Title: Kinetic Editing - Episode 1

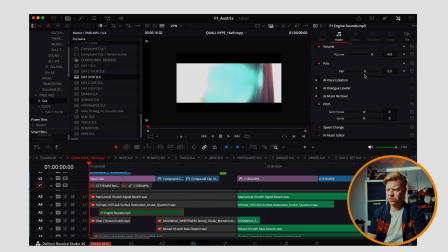41:27 Super simple.
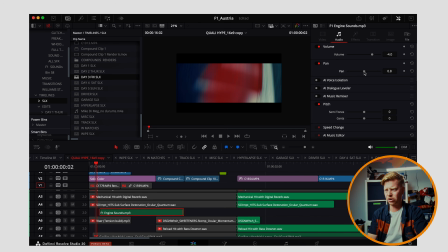41:28 Keyframe at the start, all the way to the left. Keyframe it at the end, all the way to the right, something like that. When it works in whole, you might not hear it explicitly, but you know it's there, and it's giving that feeling of movement. We're giving a feeling of movement with sound. There's an F1 car going flying past you. That's like, okay, cool, I feel like I'm there, great. Riser tension build.
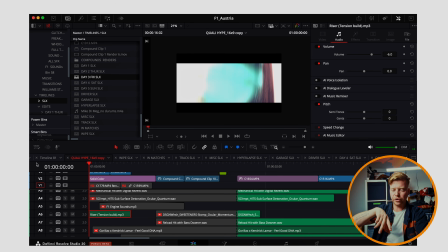41:50 Again, I don't know what. I actually think there were some previous shots before this bit. I think I'd done an intro sequence that I decided not to put in here because it's maybe one for another video. But that's another good point though, because we've got things,
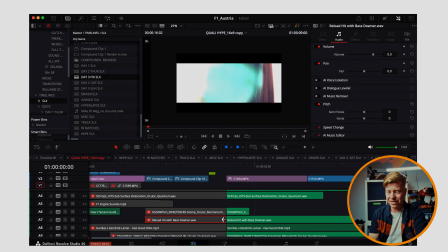42:06 as we'll see here, down here, reload hit with bass down, and that's going across 2 sets of clips.
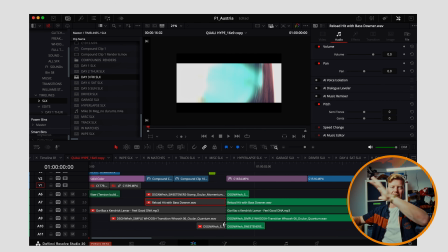42:12 Like, you want things to be molding into the next sequences. You want reverb outs. You want things that are going, you want things falling off a cliff. You don't just want kind of hard stops. You don't just want like, here's a clip, here's a bit of sound to match to the clip. Yeah, you can match to the clip, but like, let's have it continue into the next thing so that we're sort of melding our 2 worlds together.
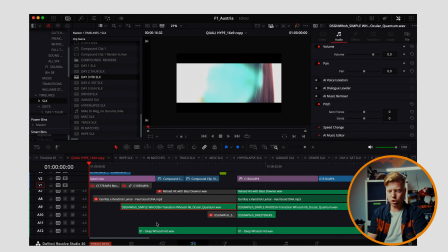42:34 Simple whoosh, what's happening here?
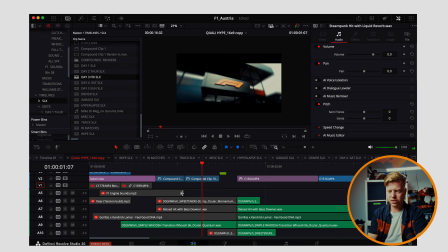42:40 Let's turn all that off.
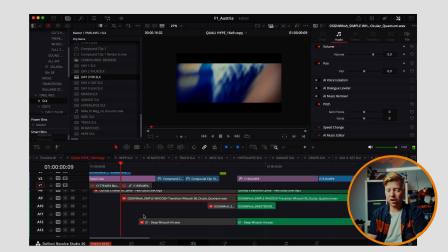42:45 So there's a whoosh there, and I've actually doubled it up, I think, with this whoosh. But again, you've just got 2 different tones, and when they work together, it'll just sound even thicker.
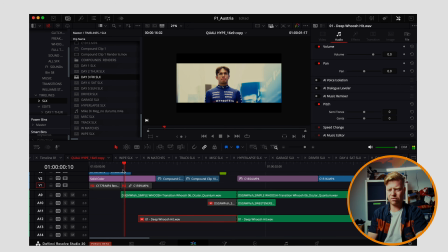42:59 You get rid of 1.
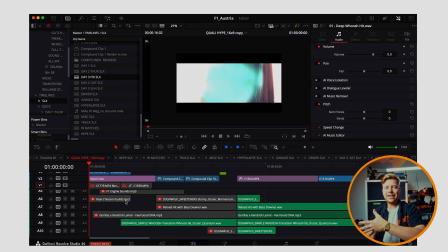43:04 And that's a big hit. We've got hits, and we're creating tension, getting us ready for the next section. Because this is the intro. This is the, like, we've got excitement and hits, and then we've got a ramp up into bang, there's the drop, and we arrive at that drop through sound design. So yeah, everything together.
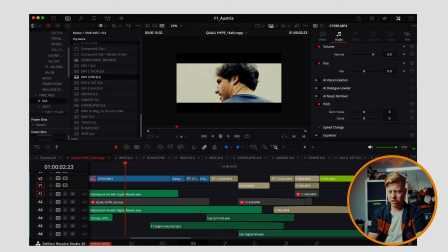43:26 Again, right, here we go. We've got something for everything we are seeing visually. We want something audibly. Now, and really, you should do this everywhere. Like here I could have put crowd cheering, you know, just get a bit of atmosphere, get a bit of, yeah, wow.
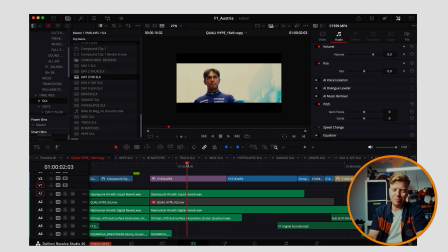43:43 Even though it's like they're walking down the side of the bus, like no one's there cheering. But that doesn't matter. It's about feeling, kids. Once again, we're back to the only thing that matters.
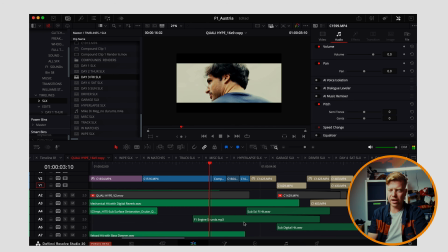43:55 Feeling. So what we got there? Obviously we've got the camera roll from earlier doing that.
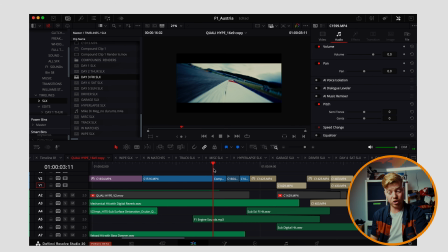44:03 And what have we got under it? We've got
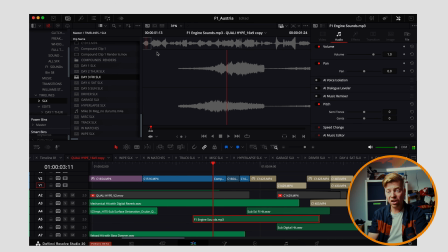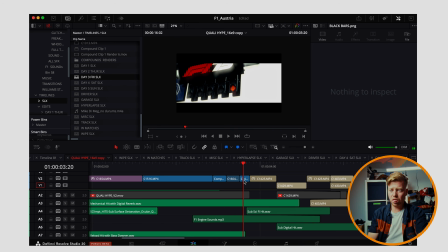44:11 that. We've got the lights doing the light sound.
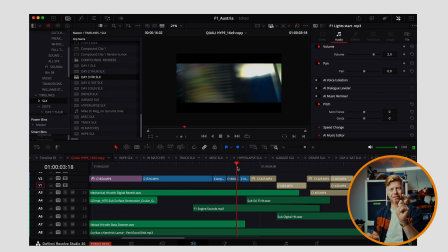44:19 Boop. Again, that's one tiny little, it's like 2 frames worth of music, like of sound. It's a load of little things, and that's why it's hard to do. Because a load of little things that you still have to kind of do them well and sit them nicely and not have anything overpowering anything, or do have something overpowering something when it needs to overpower it. Like, it's a hard thing to explain. This is starting to drag on probably a bit too long, so let's just kind of rattle forward to the end.
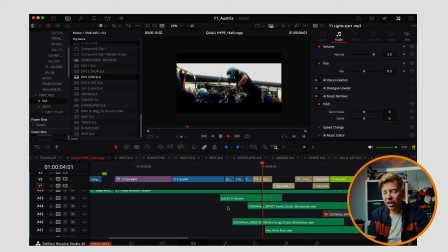44:52 You can see everything that's going on here. Again, all of that is...
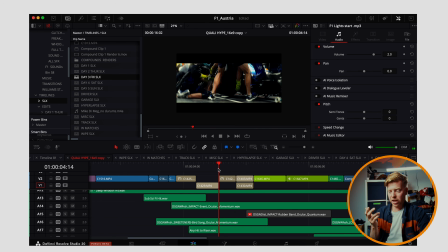44:58 There's quite a good thing to pick up on. Like, instead of just doing the... Where's our... So, instead of just doing the sound of the... I couldn't even tell you what they're called. The guns. The gun. The tyre-changing gun.
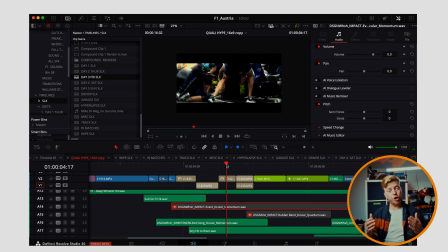45:16 Wow, Patrick, you're a terrible automotive enthusiast. So just having that zzz, let's think about it on the frequencies. We've got the zzz, but like, what would have more impact? Ooh, why don't we go for some contrast, kids? Like I was saying earlier, let's go to the opposite end of the spectrum. Let's get some mid and low end in there. Bang.